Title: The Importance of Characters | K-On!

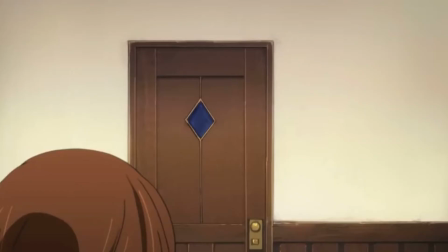But when she started being herself and stopped trying, she got hit.
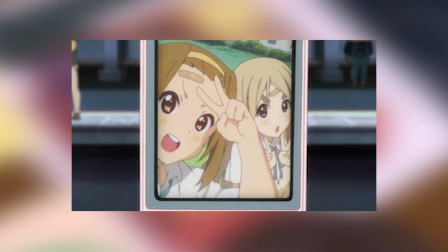What does this tell us? Don't try so hard to change who you are just to try and fit in.
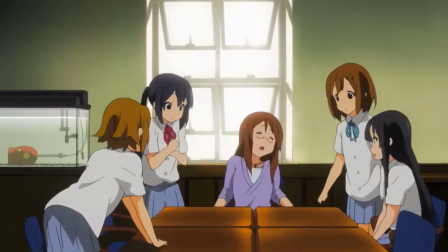And Sawa, with her past of being a very gothic girl,
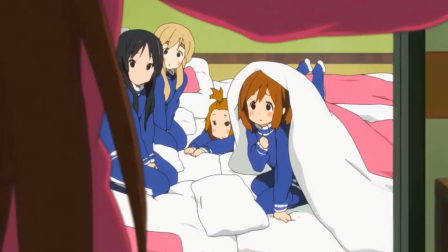she tries so hard to hide it and is afraid
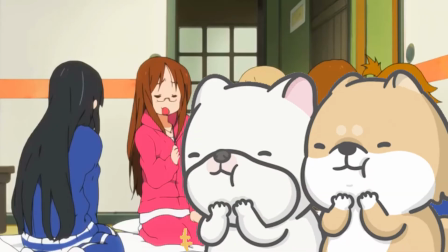that other people will just look at her differently if they find out about this.
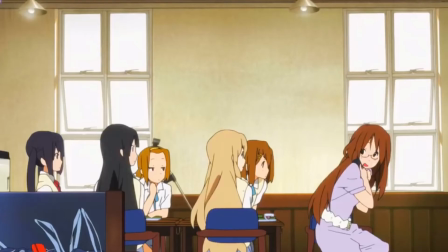But when her students find out that she had this sort of past, they looked at her differently, but in a very good way.
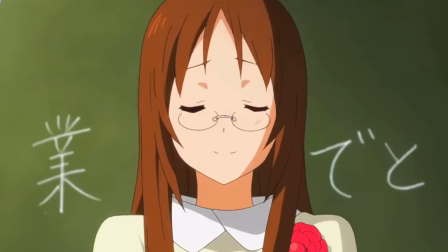They thought she was awesome and a lot cooler than she originally was.
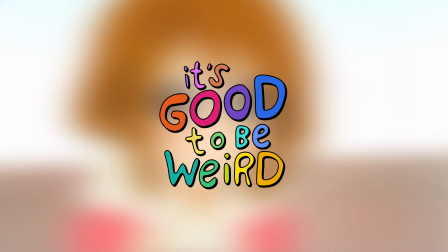What does this tell us? To be yourself no matter how weird you think you are or were in the past.
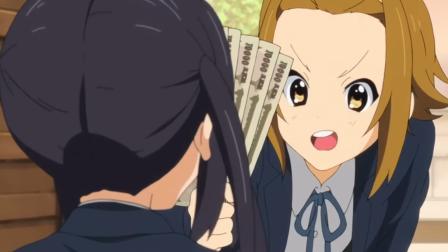And the last example I'm going to say is what I mentioned earlier with Azusa.
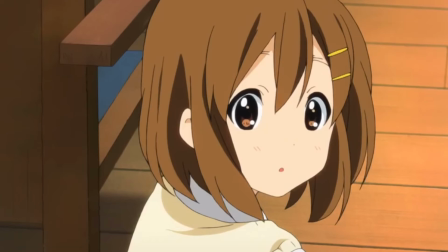She started acting like the girls in different ways, and she didn't like this at first.
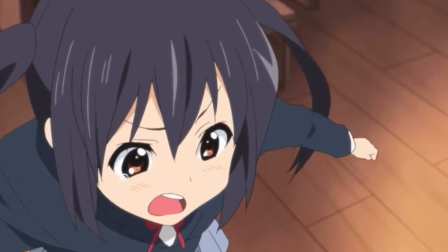She tried hard to not let that happen because she had a fixated mindset of becoming a great guitar player on her mind,
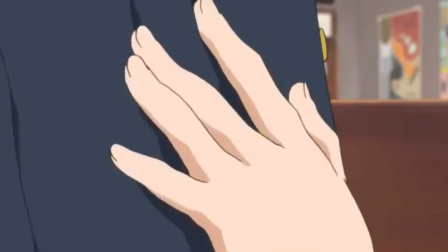as we can see when she even starts to look for other bands.
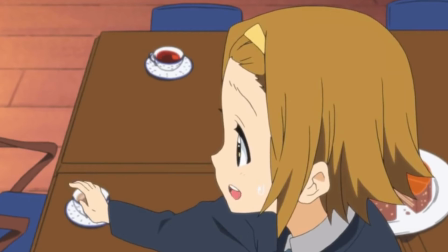But there came a point where she realized the club wasn't all about that.
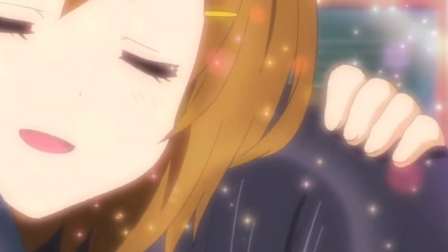Sure, she might not be with the most talented people in the world, but without a doubt,
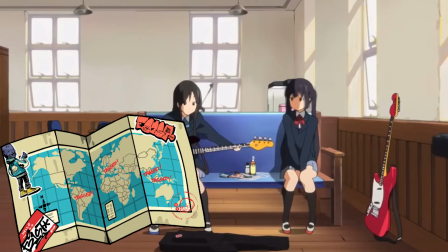she found a group of people that make her every day an adventure. And this is even more evident in the end of the anime.
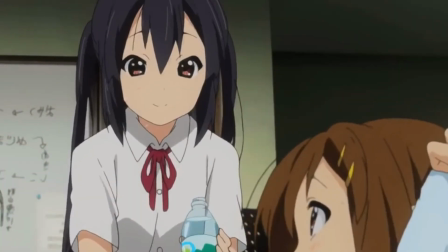The message, well, you can consider this to have two meanings.
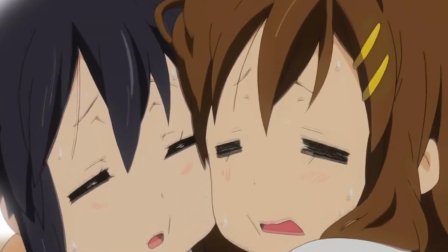You become the people you're around with, no matter how you tried to avoid it.
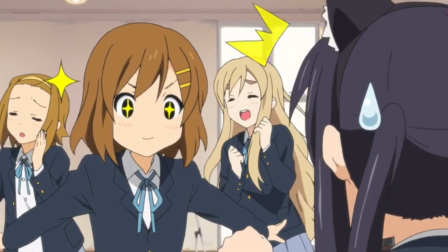And to always try to find value and good things
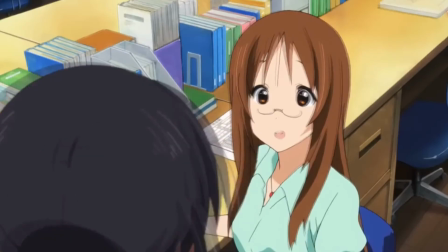of the things you do and take part of, no matter how bad they may seem.
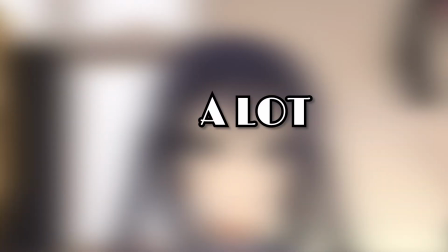I could get more into the messages, but there are a lot. And I don't want to make this video an hour long. Okay, maybe I do, but that's besides the point.
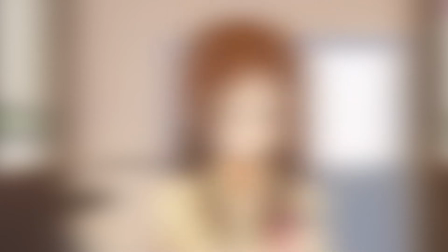Keion really caught me by surprise.
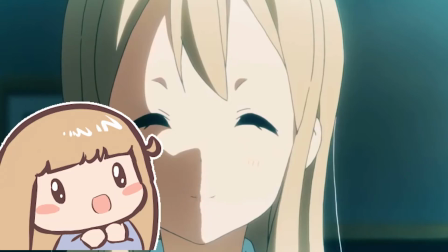I never would have thought that a show like this would have made me feel in such a way that a lot of other shows fail to do. Throughout the whole series, I cringed, I laughed, I felt empathy, and of course, I cried.
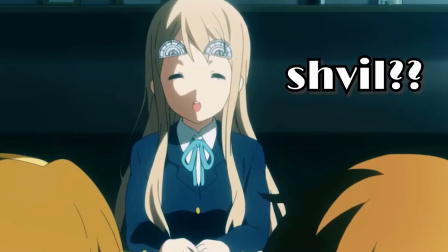What I'm trying to say is that this show really makes you feel it all.
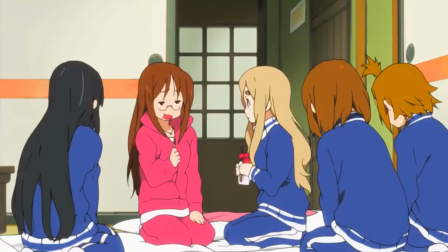And honestly, like I said earlier, I had close to zero expectations when I watched Keion.
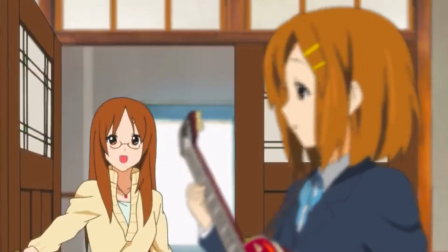As the anime kept on progressing,
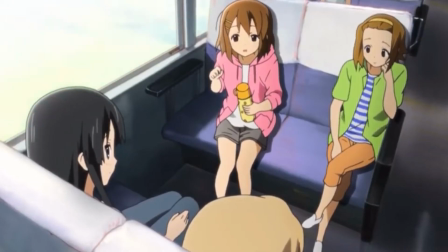the characters start to have these memorable little things to them, like the way they walk or the little hand gestures they do.
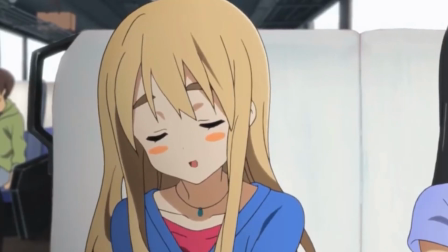I realized that when the girls were in a costume for the second time, I literally could not see anyone's faces,
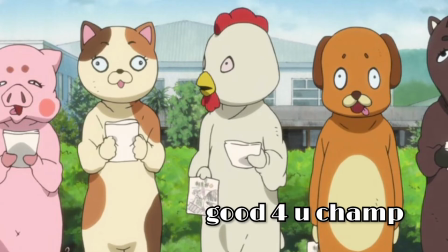but I could easily identify each one just by how they moved and their postures.
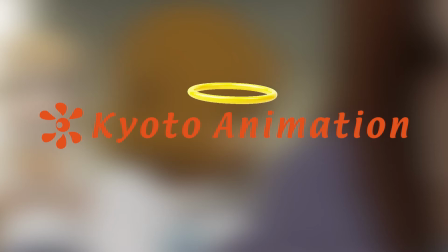Kyoto are gods at doing this kind of thing.
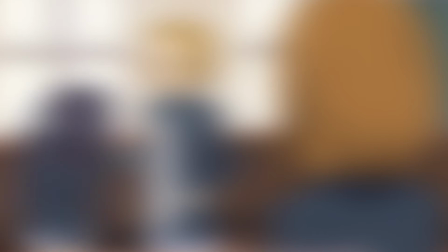Speaking of Kyoto, now's a good time to talk about the animation and direction that Keion has.
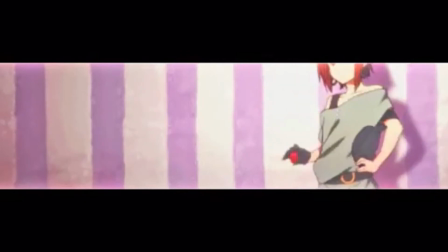And personally, it stands to be one of, if not the best in a slice of life.
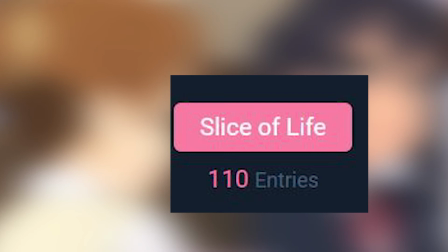And I've seen my fair share of SOLs, guys.
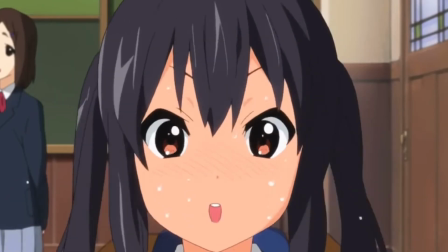What separates Keion from the rest is by far the small things.
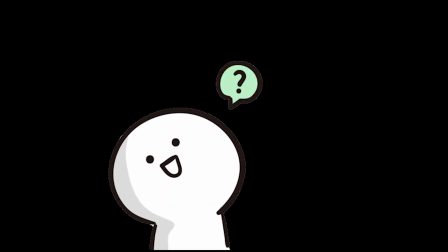What the fuck am I talking about?
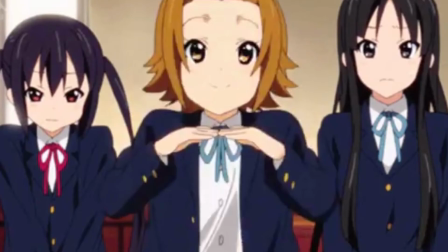Well, the little body movements that you wouldn't normally see, like the fingers or just subtle hair movements.
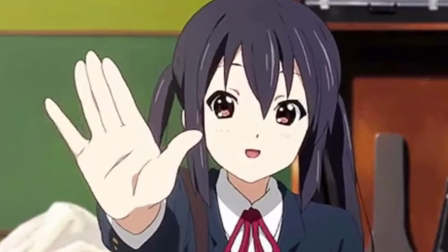These things gives everything so much life.
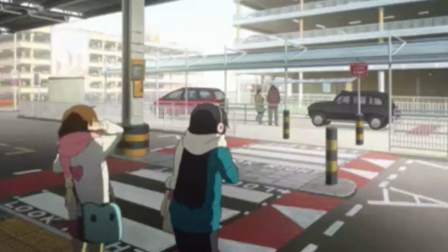Things as stupid as Mio taking pictures in London gives scenes like this a much
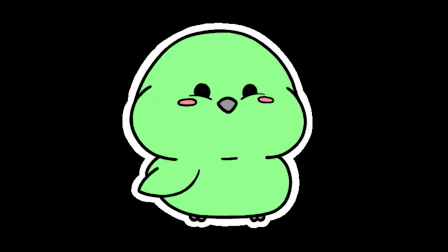more vibrant feeling.
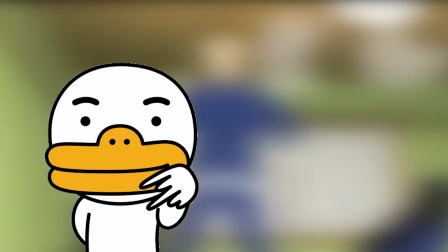And the animation is really complemented well thanks to our goddess on earth, Naoko Yamada.
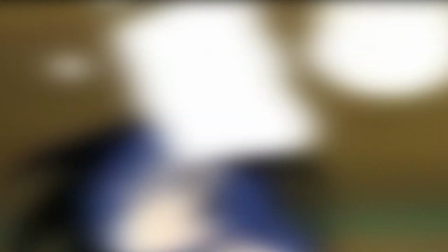The funny scenes were just so cleverly made.
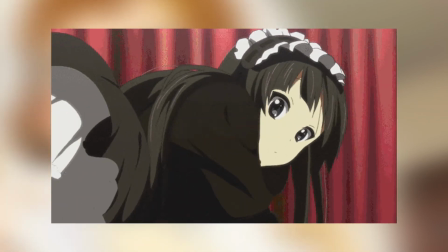Like when Mio fell in the first performance and it showed a bowl of rice instead of her underwear.
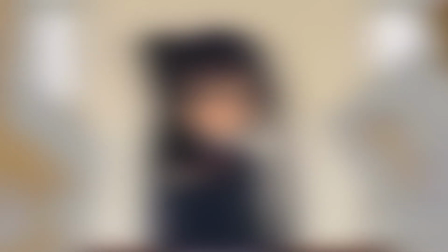And the subtle symbolisms like the turtles and strawberries.
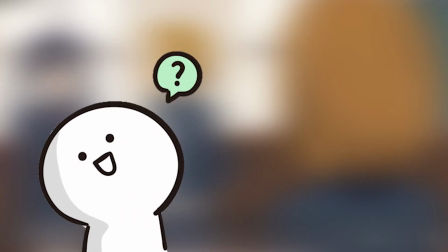You might be asking, strawberries?
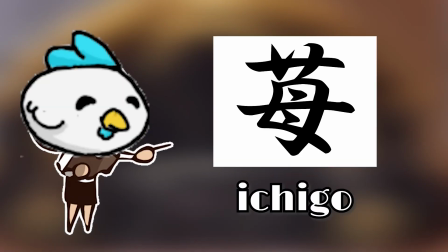Well, strawberry in Japanese is ichigo, and if you separate ichi and go, it gives 1 and 5.
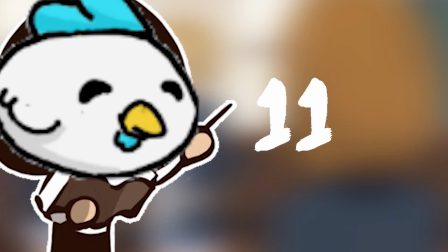15 is the age you normally start high school.
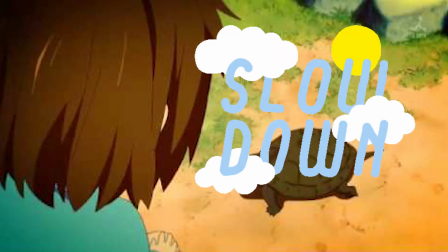And the turtles is just a reminder to just take it slow and enjoy the little things in life.
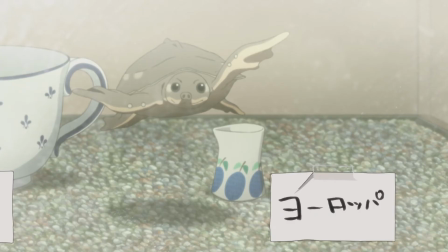With To-chan and the turtle statues, and even the plushies,
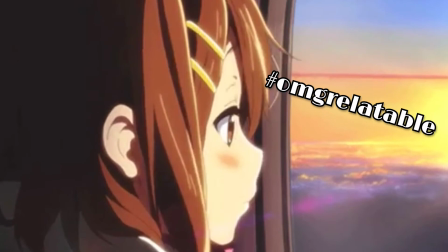Naoko has this certain style that makes us, the viewers, understand the characters visually.
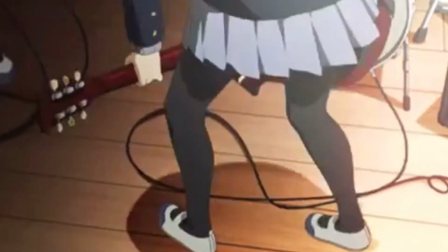This is seen in a lot of scenes, like the first scene in season 2, or most notably in the end of the movie.
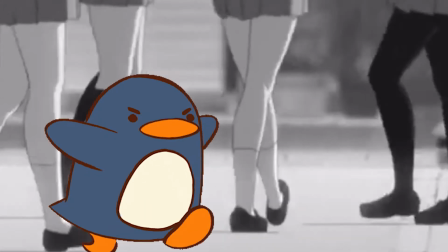We see how Yui walks backwards and how the other girls follow up. This alone can tell us a lot about them without saying a word.
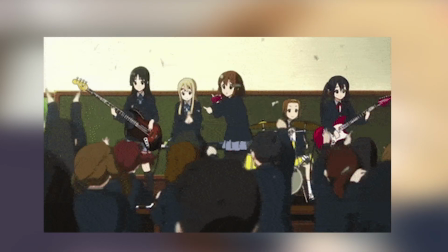Again, something Yamada excels at. And the openings and endings had amazing visuals.
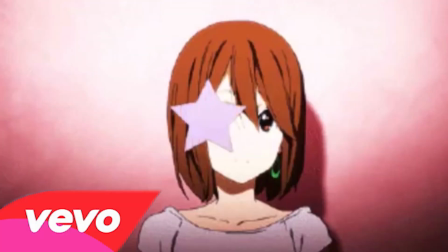Especially the endings. They all looked like music videos, and this is really evident in other things that Naoko has done.
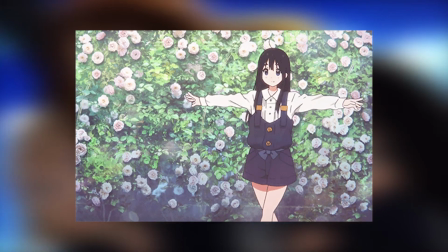For instance, the Tamako Market ending, which is like a music video.
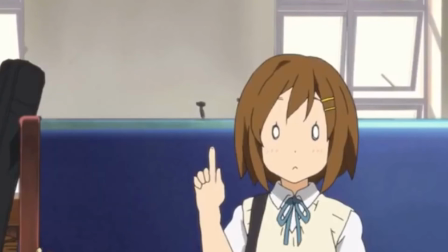Another thing that makes this club so lovable is how it handles comedy through their interaction.
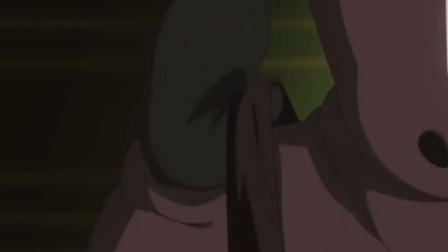As mentioned before, their interactions are silly as and that's what makes them funny.
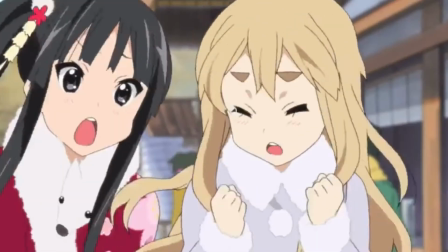Sure, there are some moe moments here and there, but they're not cringy moe moments.
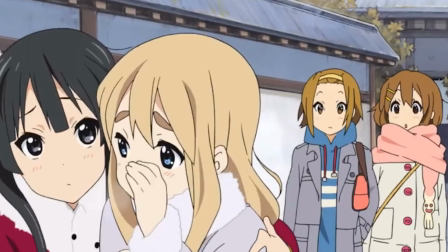You know what I'm saying? These interactions have a lot of genuinity in them because the fluidity of their
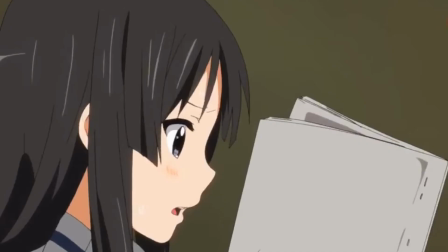movements and reactions and voice acting are just very realistic.
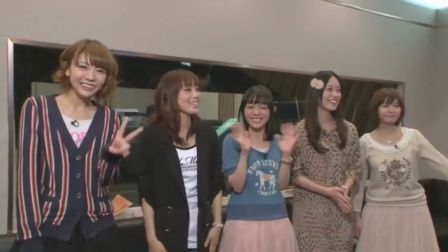Keion is one of those shows that you can notice when the voice actors are having a blast in the recording session.
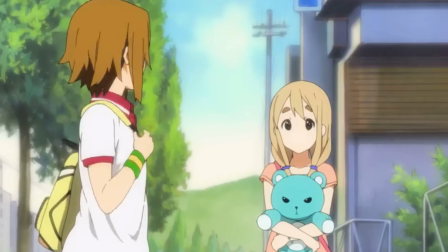This anime uses the slice of life element to the maximum when it comes to comedy.
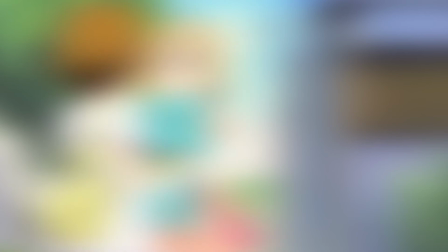A scene that I loved and laughed a lot to is when Yui was looking at herself in the mirror,
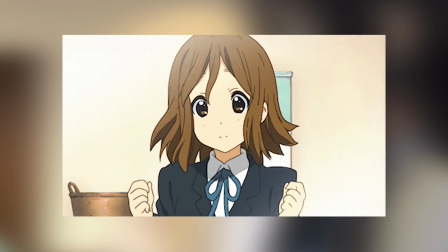just doing tiny adjustments to her hair, only to change it back to how it was in the beginning.
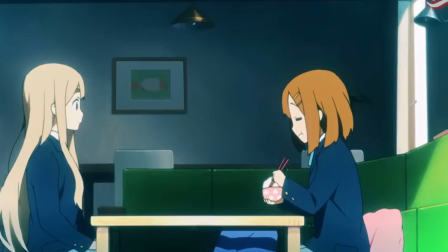Or when she had a dream with Mugi and imagined that her eyebrows were food.
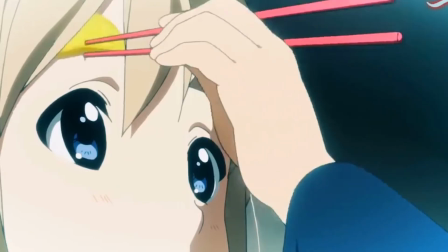It's such a funny scene because Mugi's eyebrows are definitely unique per se, and it's something I notice a lot whenever she shows up.
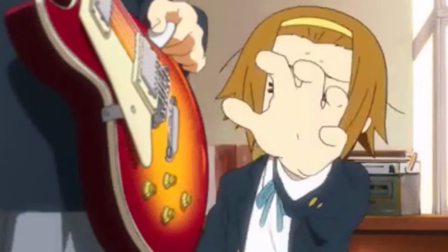It's the small things like these that make this show what it is.
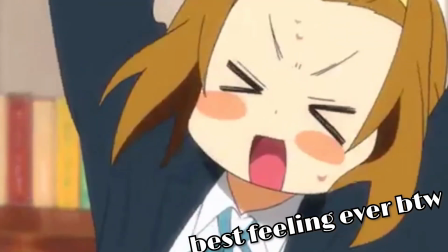So finally,
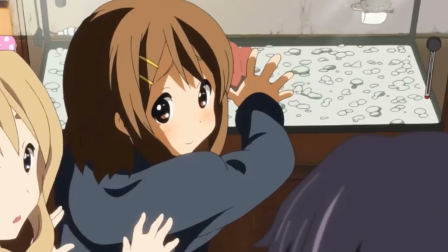let's get into the music. When I originally got into Keion,
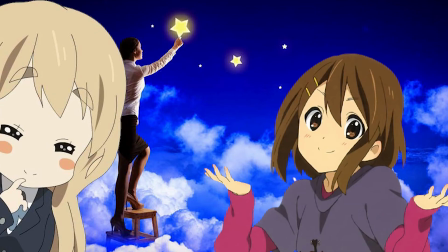I thought it was going to be one of those animes that girls are chasing their dreams of becoming the best band in Japan kind of thing.
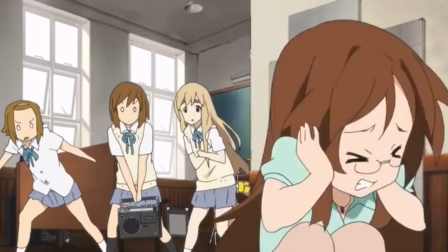But it's certainly not about that at all.
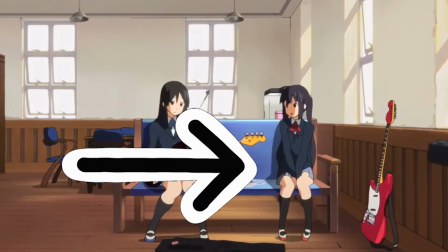In the first season, it might have looked like it was going that direction for a bit, but that just changed completely when it was nearing the end. The names of their songs are honestly so stupid and ridiculous.
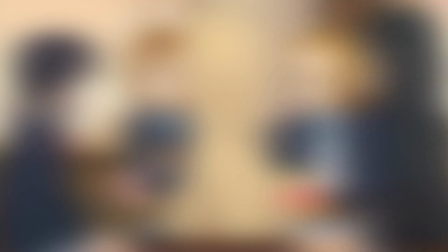It perfectly reflects what they're all about. I mean, what kind of name is Ballpin and Rice is Delicious, bro?
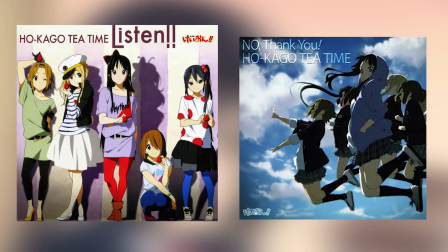You already know that the openings and endings all slap.
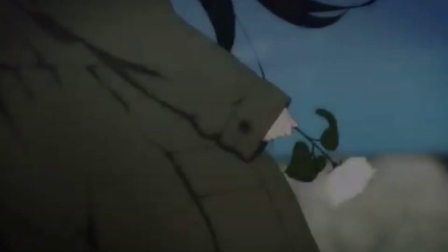Especially the endings because of my girl Mio, you know?
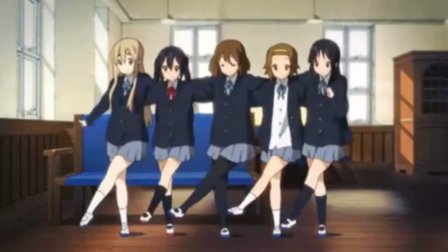I honestly think that the third opening is the best one of the openings.
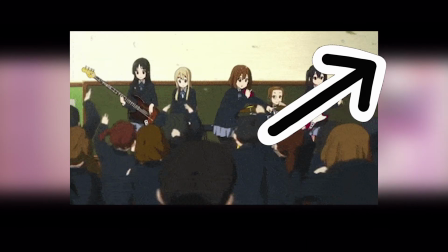And there's a good video that goes in depth into why it's so good.
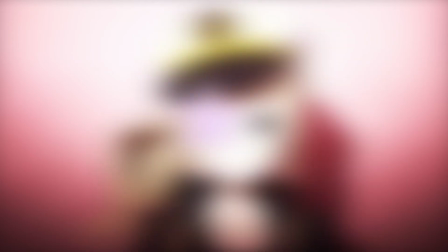Anyways, these songs were made for the chattest of the chat, bro.
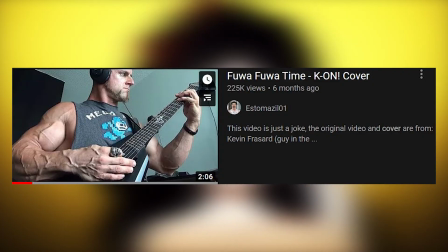Who doesn't listen to Fua Fua Time when you're benching 500 pounds?
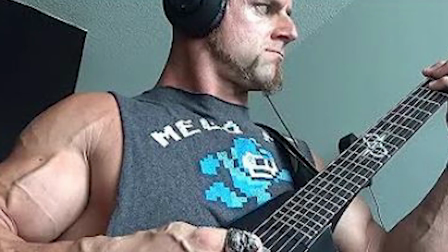Am I right, guys?
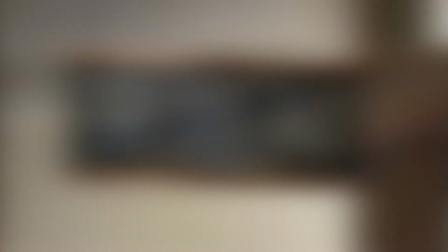And Kira Kira Days, like, that's the Osu song, am I right?
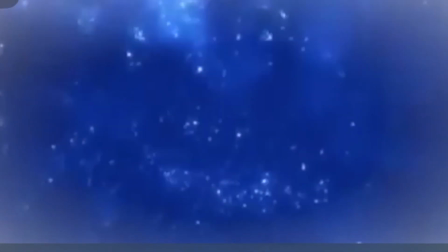Yo, I'm just saying, guys, like, that being said, the last two songs they made in the anime were by far the most meaningful.
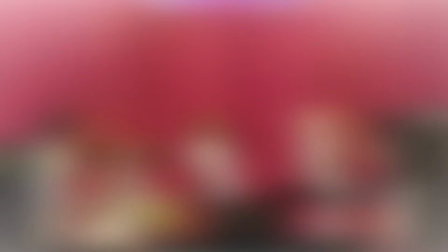You and I being how much Yui loves Yui.